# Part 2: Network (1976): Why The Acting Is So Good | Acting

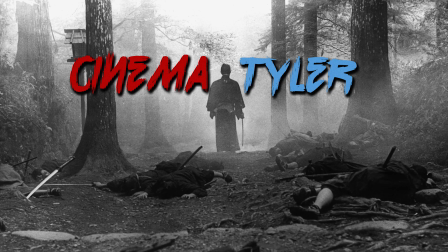0:00 .
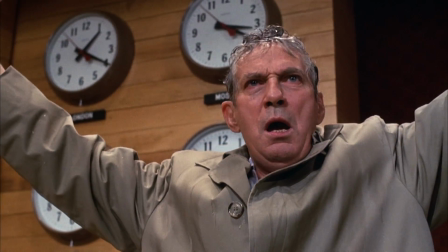0:05 Welcome back, cinephiles. Here, we pick up where we left off in Part 1. If you haven't seen Part 1 yet, check it out by clicking the card here.
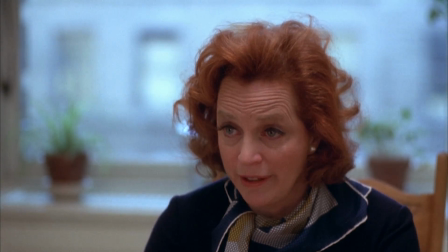0:13 Today we'll take a look at the performances of Beatrice Strait, Robert Duvall,
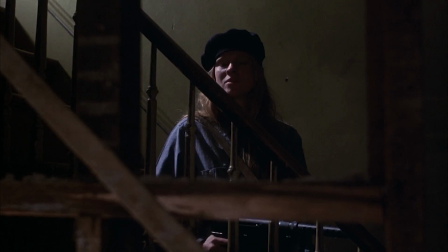0:17 Ned Beatty, Marlene Warfield, Kathy Cronkite, and Arthur Burkhardt.
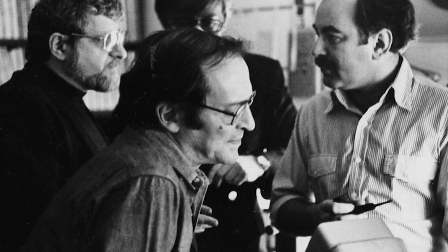0:22 This is Making Film.
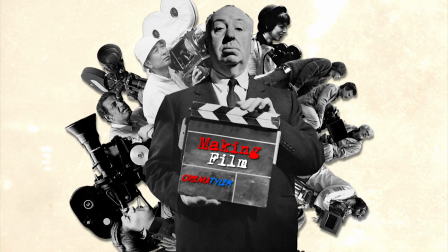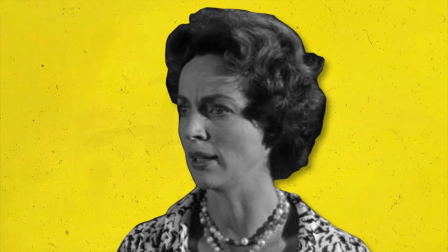0:30 Beatrice Strait had only been in a few movies by this time, but she had starred in many plays on Broadway. way."
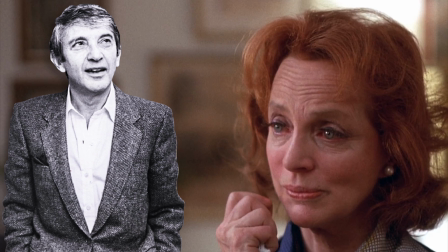0:35 Producer Howard Gottfried said, , , , , , , , , , , , , , , ,
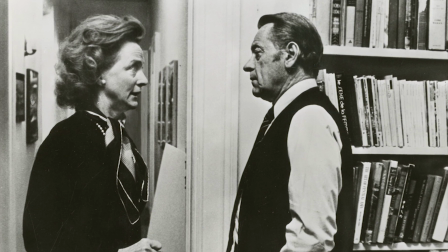0:42 , , which focused mostly on the winter romance scene, Strait gave a quote, "...printable performance,
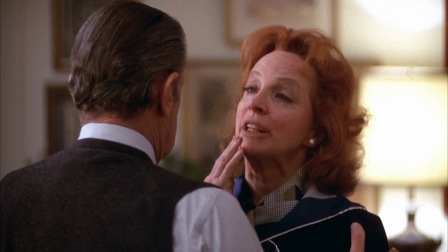0:49 with tears and all."
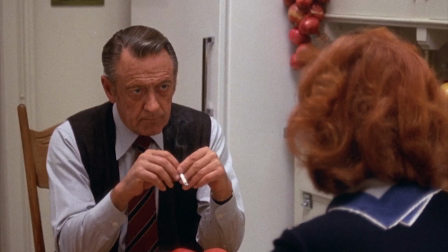0:50 Nearly all of Beatrice Strait's screentime was in the winter romance scene, where Max tells his wife that he has been having an affair with Diana and he thinks that he is in love with her.
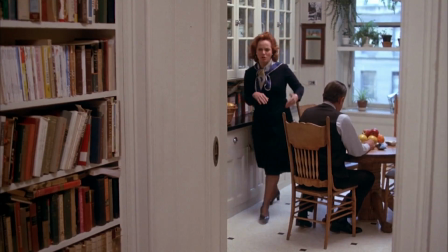0:59 The dialogue is grand and eloquent, perhaps more so than you'd expect in real life, but it works.
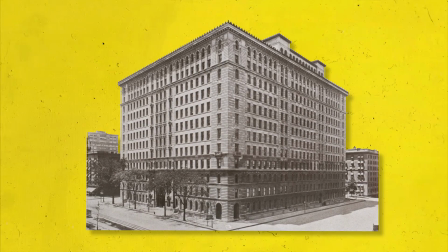1:04 This scene was filmed in one day, on Wednesday, February 4th, at apartment 9F of the Apthorp Building at 390 West End Avenue.
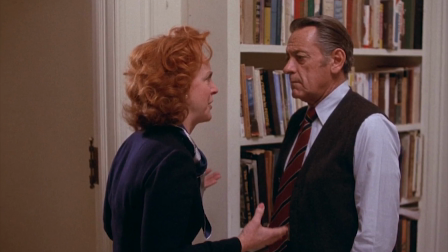1:12 The scene, quote, consists of a master shot filmed in a continuous take, which was performed twice,
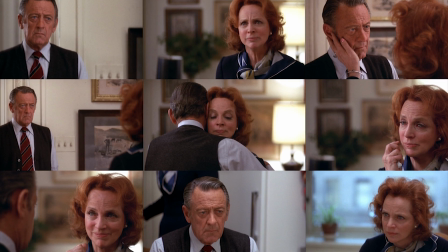1:18 and twelve covered shots filmed from various angles, most of which were performed about two or three times each.
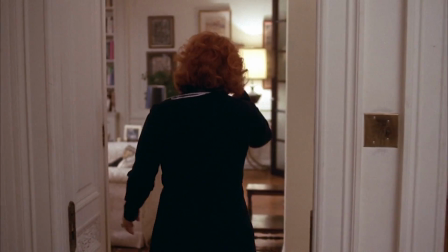1:24 While the most complicated shot here, where Straight gets up and walks around the apartment ultimately ending in the foyer,
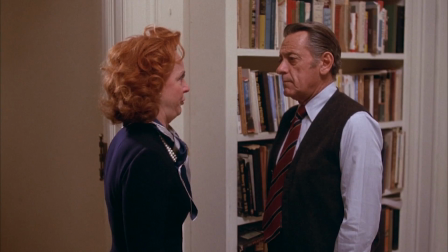1:29 was repeated a total of nine times, more than any other shot in the film. There was a specific reason for this besides the difficulties in camerawork.
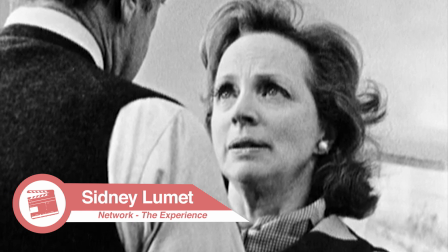1:39 I knew that she had to get past a certain point of really almost exhaustion before she'd hit it right.
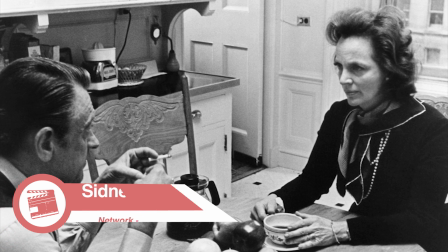1:46 And the only way you do that is by shooting and shooting and shooting.
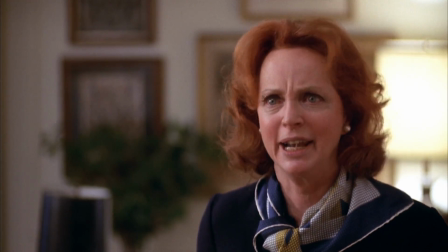1:49 And I remember it was very charming because after about the third take, she was getting bigger and bigger and chewing the scenery. Patty came over and he said, Sidney, that's much too good. I said to Patty, you know about comedy, I know about divorce.
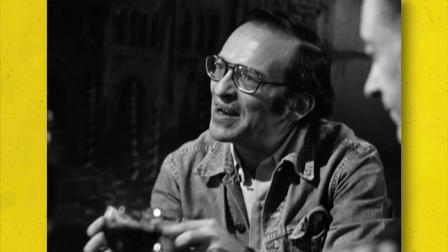2:03 Go sit down, it'll be all right. Lamet was nearing his third divorce at the time Network was made.
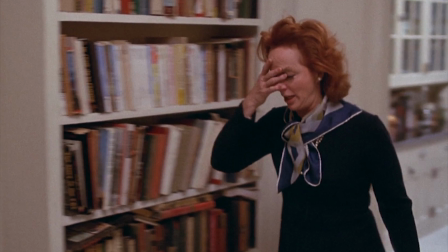2:09 Around takes six or seven, the scene began to take shape. Lamet wanted a quote, emotional through-line to it, but it had to have a shape.
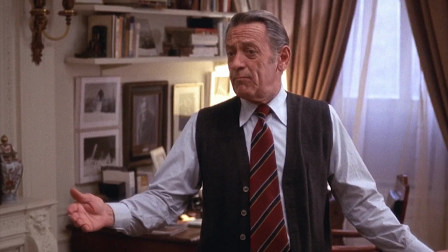2:17 In working out the scene on the day, they decided that the shape of the scene will start with a burst of energy,
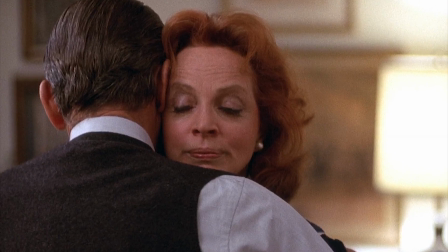2:22 and then the energy, as well as the tempo, slowly drains by the end of it, much like these moments in real life.
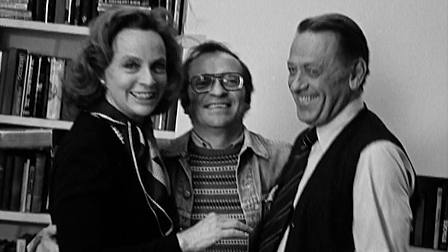2:30 Oh, say something for God's sake.
I really think that this scene could work as a standalone short film.
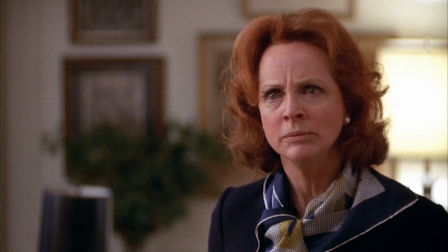2:35 It perfectly illustrates their relationship. They've been together such a long time that after an explosion of conflict, they can fall into the same emotional wavelength.
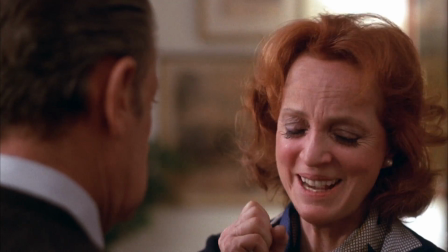2:44 Louise has been betrayed, but she can still find empathy with Max and knows that it isn't his intention to hurt her.
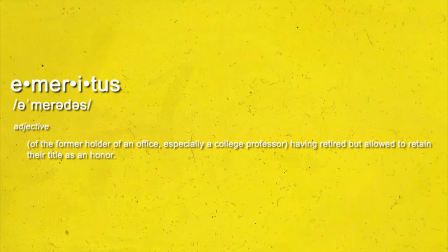2:51 There were a few issues with the scene in the editing room. The first was that a mispronunciation of emeritus had somehow slipped by. Strait had been saying, . years. I can totally relate to this. But editor Alan Haim managed to catch this in the edit despite never having heard the word pronounced before—something just didn't seem right about the line.
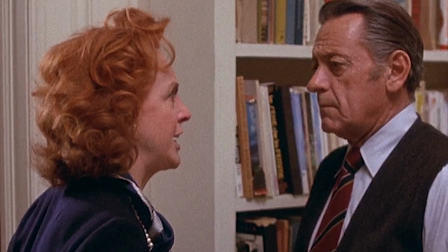3:11 So, that line became one of the very few lines of dialogue to be dubbed over in the finished film. You can hear the difference in audio quality here.
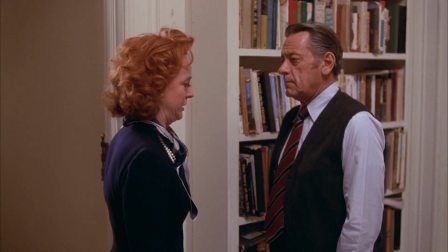3:19 Your last roar of passion before you settle into your emeritus years. Is that what's left for me?
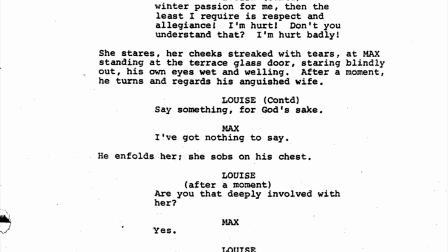3:24 The second issue was much worse. In the screenplay, the winter romance scene takes place after Max and Diana's getaway,
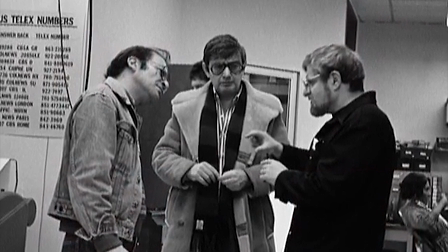3:31 which, during the assembly, seemed to Chayefsky, Gottfried, and Lumet to be all wrong.
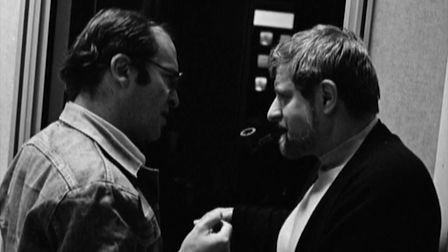3:36 They felt that the winter romance scene was slowing things down.
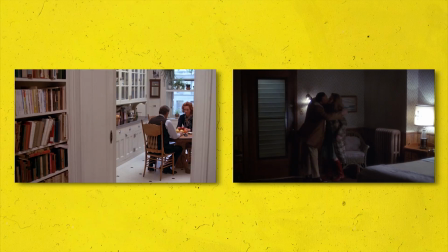3:38 They actually came very close to cutting the scene altogether if not for Haim making quote, a last-ditch plea to preserve it by having the motel love scene come first.
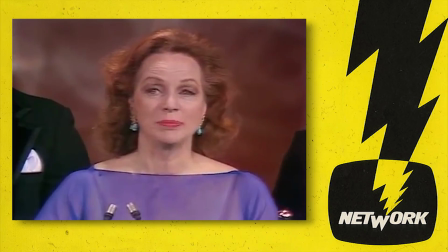3:47 It's crazy to think that this scene, which earned Beatrice Strait the best supporting actress Oscar, almost didn't make it in the film.
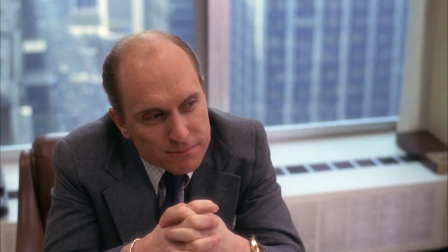3:54 For the role of Frank Hackett, Lumet didn't want to cast a New Yorker or someone who seemed sophisticated.
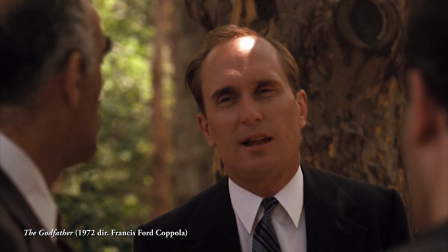4:00 At this time, a role like Frank was a departure for Robert Duvall. This was after he played Hagen in The Godfather, but before he played Kilgore in Apocalypse Now.
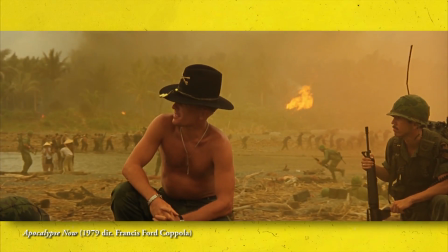4:09 Perhaps his role in Network was partially responsible for his casting in Apocalypse Now.
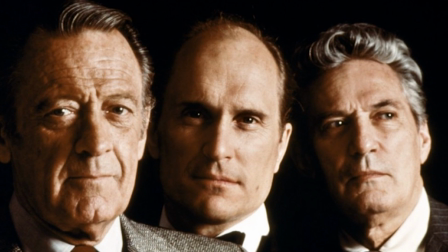4:14 Duvall was a last-minute idea and Lumet said that he didn't know why he thought of Duvall because he's not the kind of guy you'd imagine wearing a tuxedo.
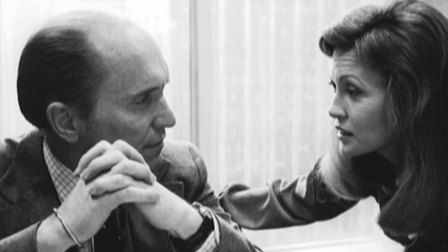4:21 Dunnaway said that it was fun to act with Duvall because as an actor, he never lies. Everything is happening to him and not just the character he is playing.
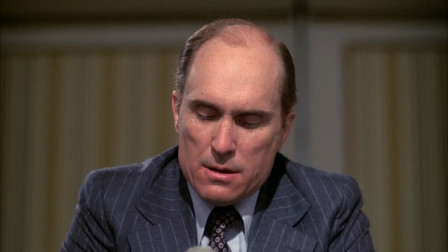4:30 Duvall also never spoke in the third person when talking about his character. He wouldn't say, Hackett would do this, but instead, I would do this.
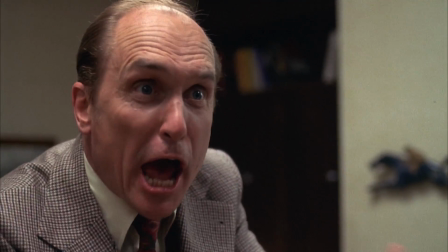4:37 Duvall also got into character in a very interesting way.
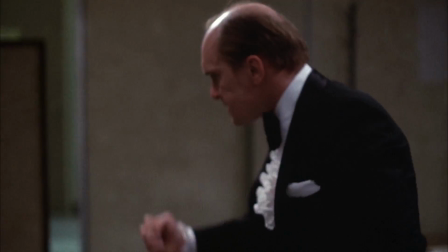4:40 He would occasionally open up the office window and just yell at people walking down below, and one time he dropped his pants and mooned somebody on the street before a take.
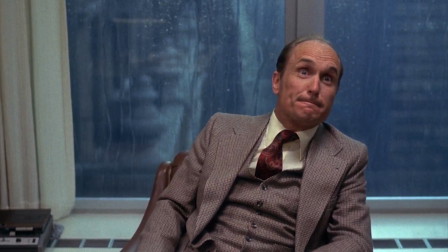4:49 Duvall is also hilarious in this role. I love this part where he interrupts the man he just asked to speak.
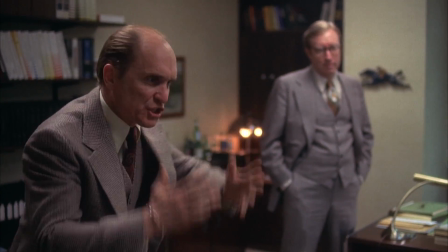4:54 As of this minute, over 14,000 telegrams, the response is sensational. Herb Telling. Herb's phone hasn't stopped ringing.
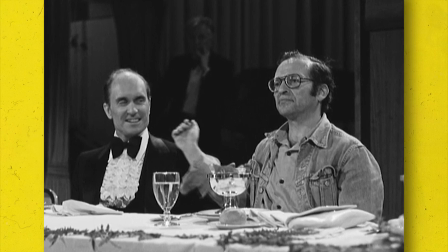5:00 Every goddamned affiliate from Albuquerque to Sandusky.
I needed actors that, you know, could be funny without having to be funny,
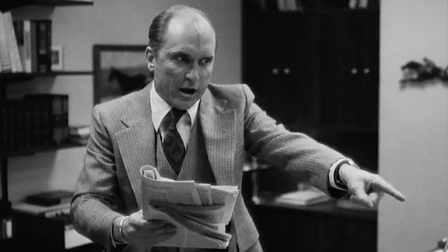5:09 who understood the nature of comedy, which is that it has to look like it's perfectly natural, but it's not perfectly natural.
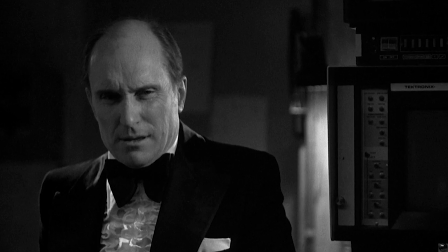5:18 It's a very tough, hard line to follow. All of Duvall's performance in this scene after Howard Beale stops the CCA deal was take one.
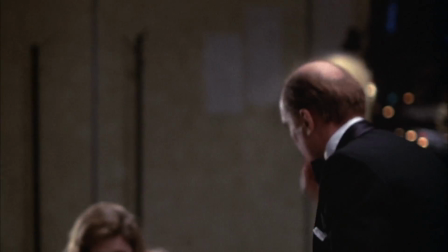5:27 Two billion dollars isn't peak, that's the wrath of God, and the wrath of God wants Howard Beale for him!
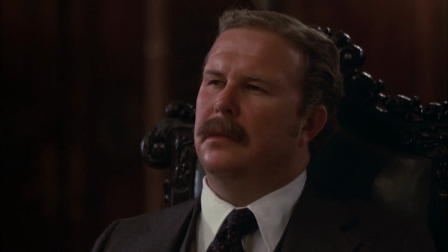5:33 Ned Beatty wasn't the first choice to play Arthur Jensen. In fact, they had cast a different actor, but it became apparent during the rehearsal that the original actor couldn't give them what they wanted.
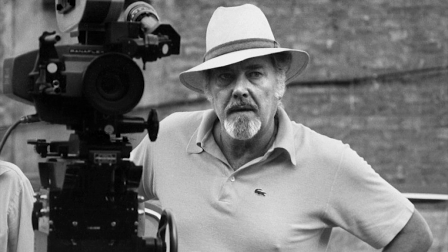5:42 It was actually Robert Altman who suggested Ned Beatty during a lunch with Howard Gottfried. Beatty was cast three days before they were to shoot his big Primal Forces of Nature scene.
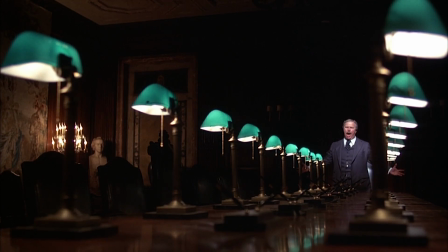5:51 You have meddled with the primal forces of nature, Mr. Beale, and I won't have it!
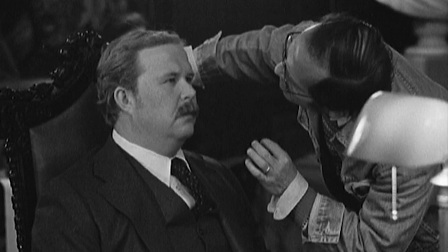5:59 He flew out memorizing his four-page speech on the plane. He met with Lumet on a Sunday and they were shooting the scene on Monday.
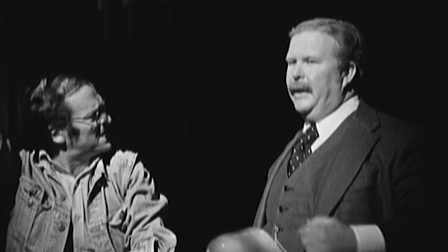6:06 He was very nervous because of the pressure on him not only to perform, but to know every word exactly as Chayefsky had written it.
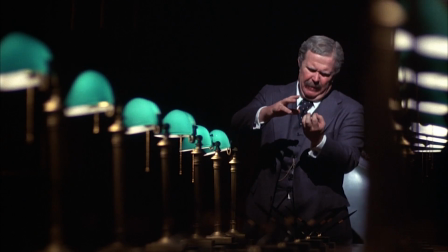6:13 Beatty had done Shakespeare and approached the scene as if he were in a Shakespeare play. I never will forget looking at the pages and there were speeches like that.
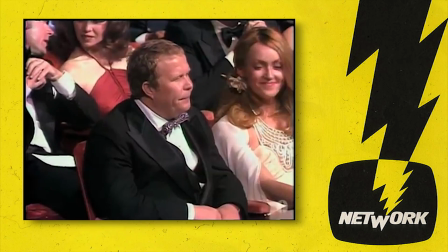6:21 And everybody was very nervous about this." Beatty was nominated for a Best Supporting Actor Oscar for this scene.
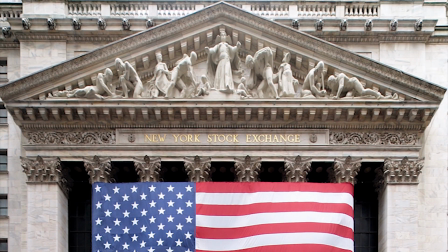6:27 They were all set to shoot this scene in a boardroom at the New York Stock Exchange building, but their request was denied after reading the portion of the script where Jensen says,
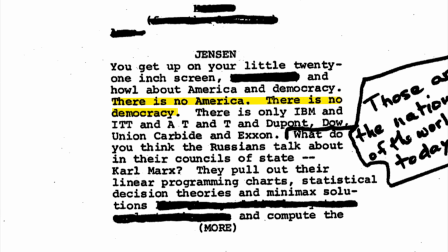6:35 "'There is no America and no democracy,' instead only a handful of corporations that run everything."
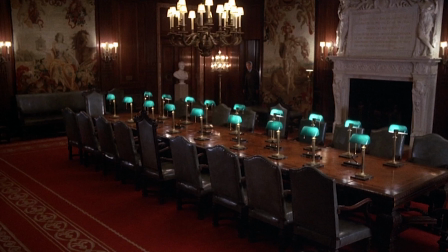6:41 The scene ended up being shot at the New York Public Library, which has a Beaux-Arts boardroom and a grand lobby that they would use as the lobby for CCA.
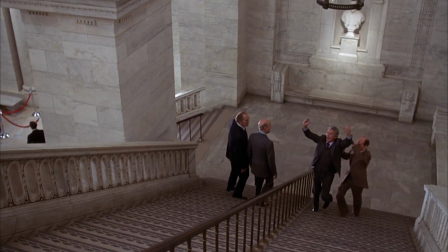6:49 The light is impending, I bear witness!
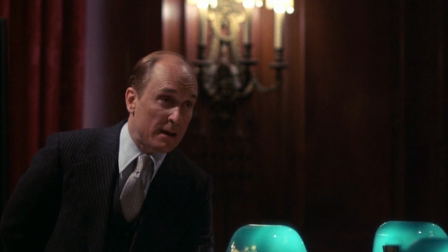6:55 The New York Public Library had a large amount of restrictions for using the boardroom. They weren't allowed to bring any external lights or riggings into the room.
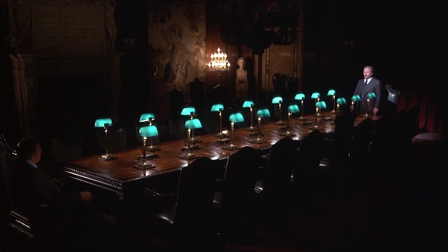7:03 Those lamps on the table and the candelabra were already there when they arrived.
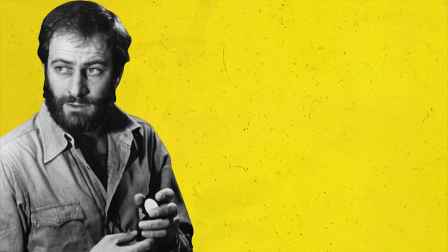7:07 Cinematographer Owen Roisman said, You'd have to put smoke in the room and backlight the smoke to give rays of light, and I couldn't do any of those things.
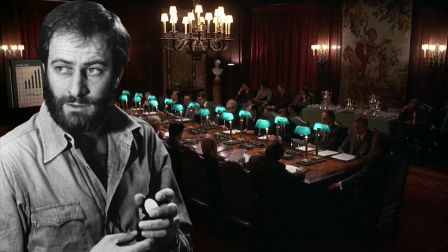7:15 They wouldn't allow us to use smoke or anything like that. However, you'll notice that there is a spotlight on Jensen during the scene.
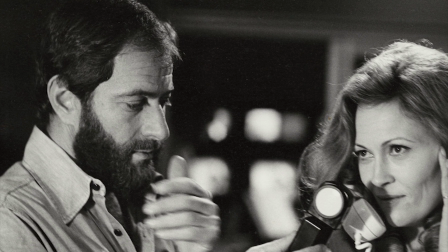7:22 Roisman said, I basically begged to hang one light on a post at the far end of the table to light Beatty at the other end.
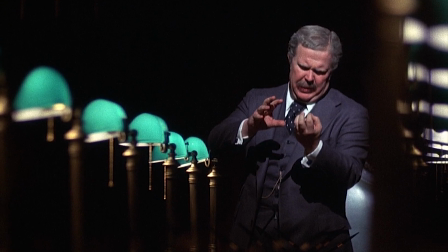7:29 It's one of the only scenes where I wasn't crazy about what I did with that. The light was okay, but I think I overexposed it a little too much.
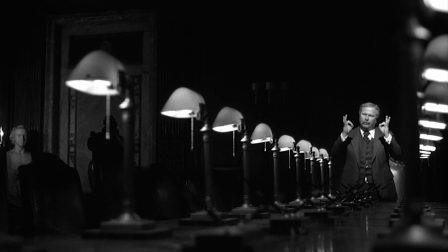7:36 You can see how strange it seems that such a powerful performance is done pretty much entirely in a long shot.
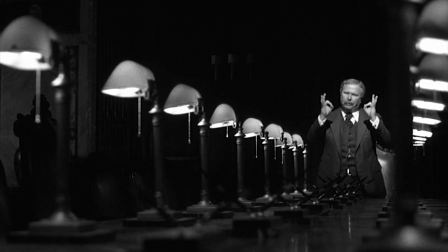7:41 This scene has a very theatrical feeling. Beatty has to project like he's on a stage .
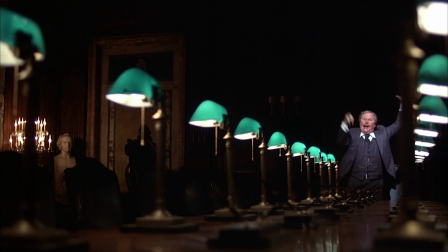7:46 And you will atone!
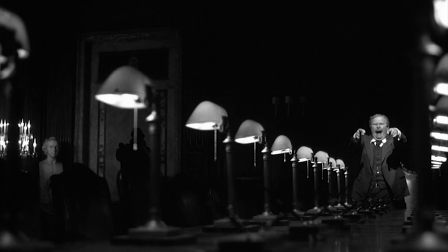7:52 I imagine that if the camera had been cutting round to closer angles of Jensen, it would lose its power.
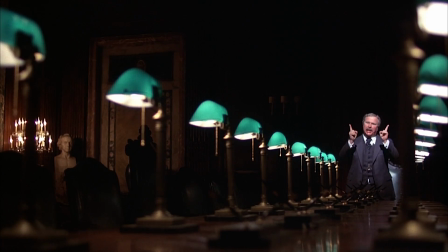7:57 We would get the sense that the film is trying to make the performance big instead of understanding that it is Jensen who is trying to make his speech feel big.
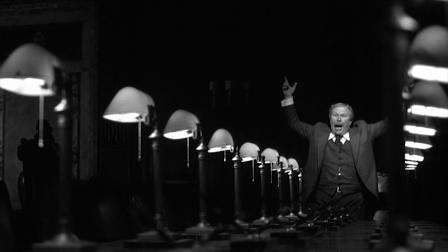8:04 The desk lamps provide a nice visual line to Jensen,
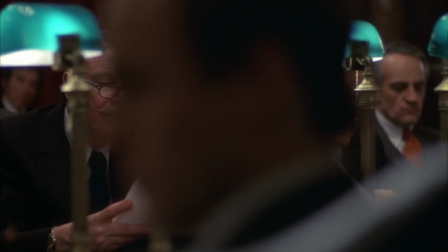8:07 but they themselves are imposing and act as the eyes of the faceless corporations constantly watching every move Beale makes.
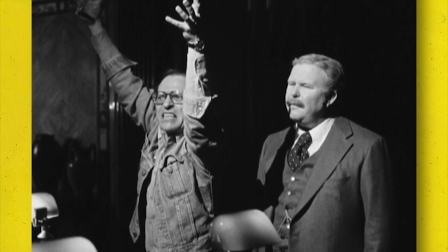8:15 Beatty threw himself into the scene, occasionally trying to make Peter Finch crack up at his theatrics.